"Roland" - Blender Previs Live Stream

But the biggest and most important one is this middle one,
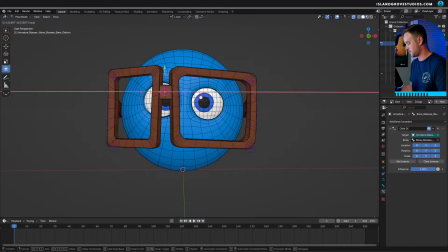because what this is able to do is shift the middle of the glasses from left to right. That way, you might think, why would you want to do that, right? Why would you want the stem of the glasses to be over here? Well, the reason we do that is because,
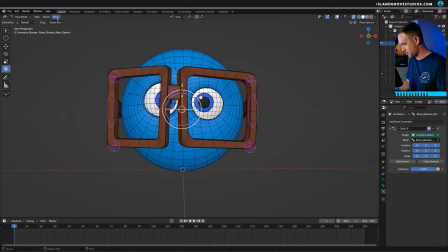let's say, well, let me put this back real quick. Let's say the camera, this would be good if the camera was pointing right at Roland, right? But what if the camera is like this? over here, or
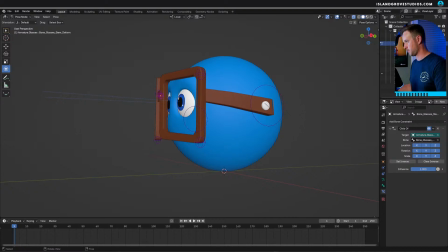even this could maybe get by because we want to make sure we can see his irises, both of his eyes.
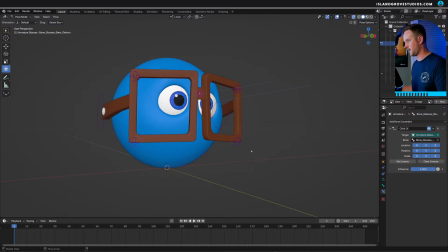We don't want one of the eyes to be cut off like this. We don't want that. Like I said, this is okay, but as you get like these 3/4 views, you're losing one of those eyes. So what we can do is, let's say that's the shot we want, and we want to tweak this.
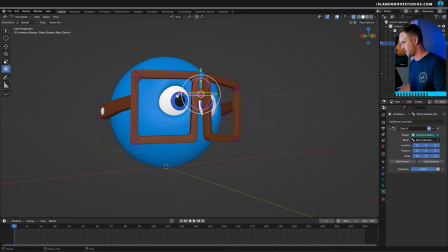We can take this middle stem bone and just tweak it over just like that and cheat it a little bit. And then maybe tweak these a little bit to give a little forced perspective. Maybe.
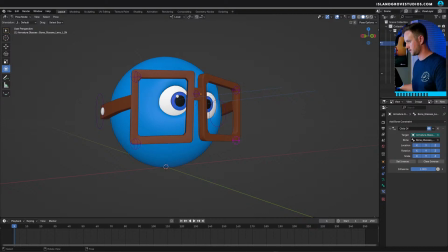What? 1 second. But basically that's why I have this bone, so we can cheat the eyes a little bit and make it more readable. If you obviously move the camera back to here, it looks all messed up, but it's just from a shot to shot basis that we're using this.
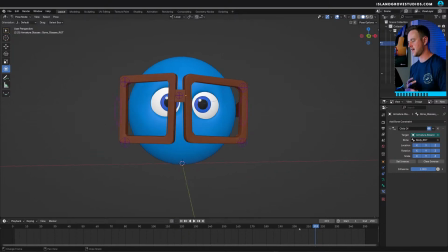And then I did also some test renders where the camera spun around kind of like this, and I animated this stem bone kind of going from left to right, and it looks pretty good.
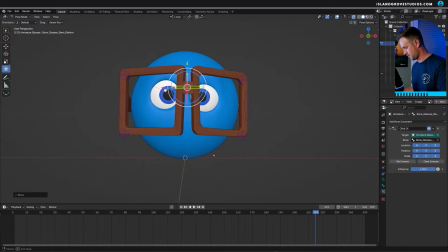Maybe I could do a quick example of that. Let's say, well, I need a camera. Let's say
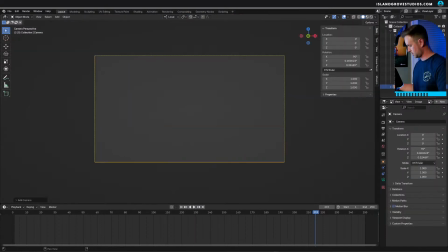camera, go inside this camera. This is just gonna be quick and dirty.
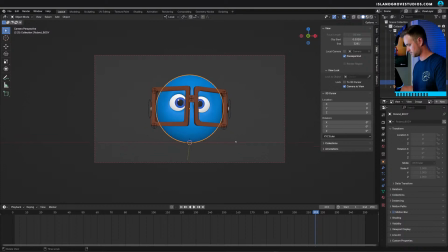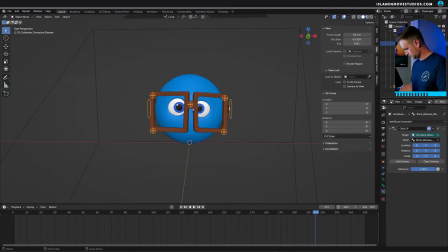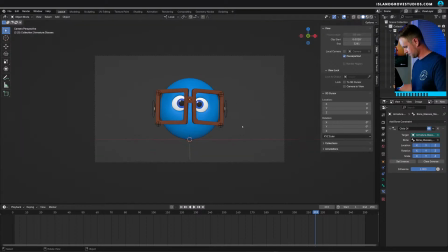Okay. So let's say on frame 80, the camera,
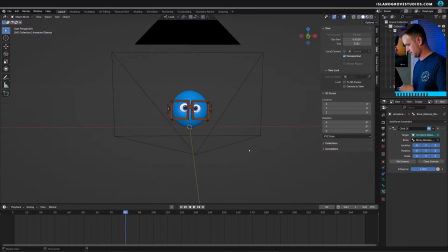well, actually one more thing I'll do is, that's huge.
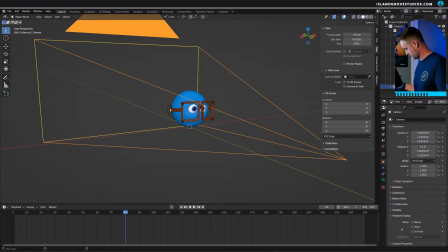Well, actually it's not huge, it's just that Roland's really tiny. Roland is to scale, and that's important because when we get into the biggest thing that breaks the illusion of realism in CG when it comes to scale, like the things in scale,
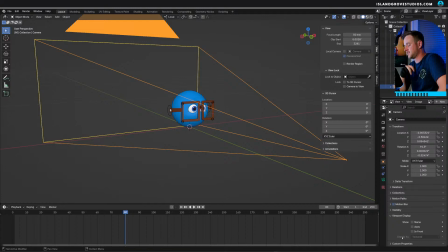I'm sorry, things that are scaled in the scene, is the depth of field. If objects are really big, the depth of field won't, even if Roland was like 10 feet tall, the depth of field won't look accurate because, you know, a 10-foot tall object won't have the same
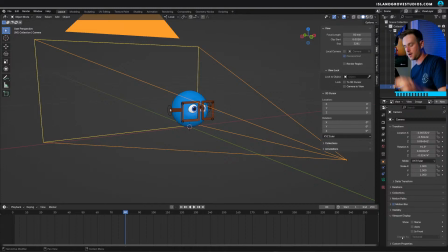shallow depth that a very small object would if you were using a small focus.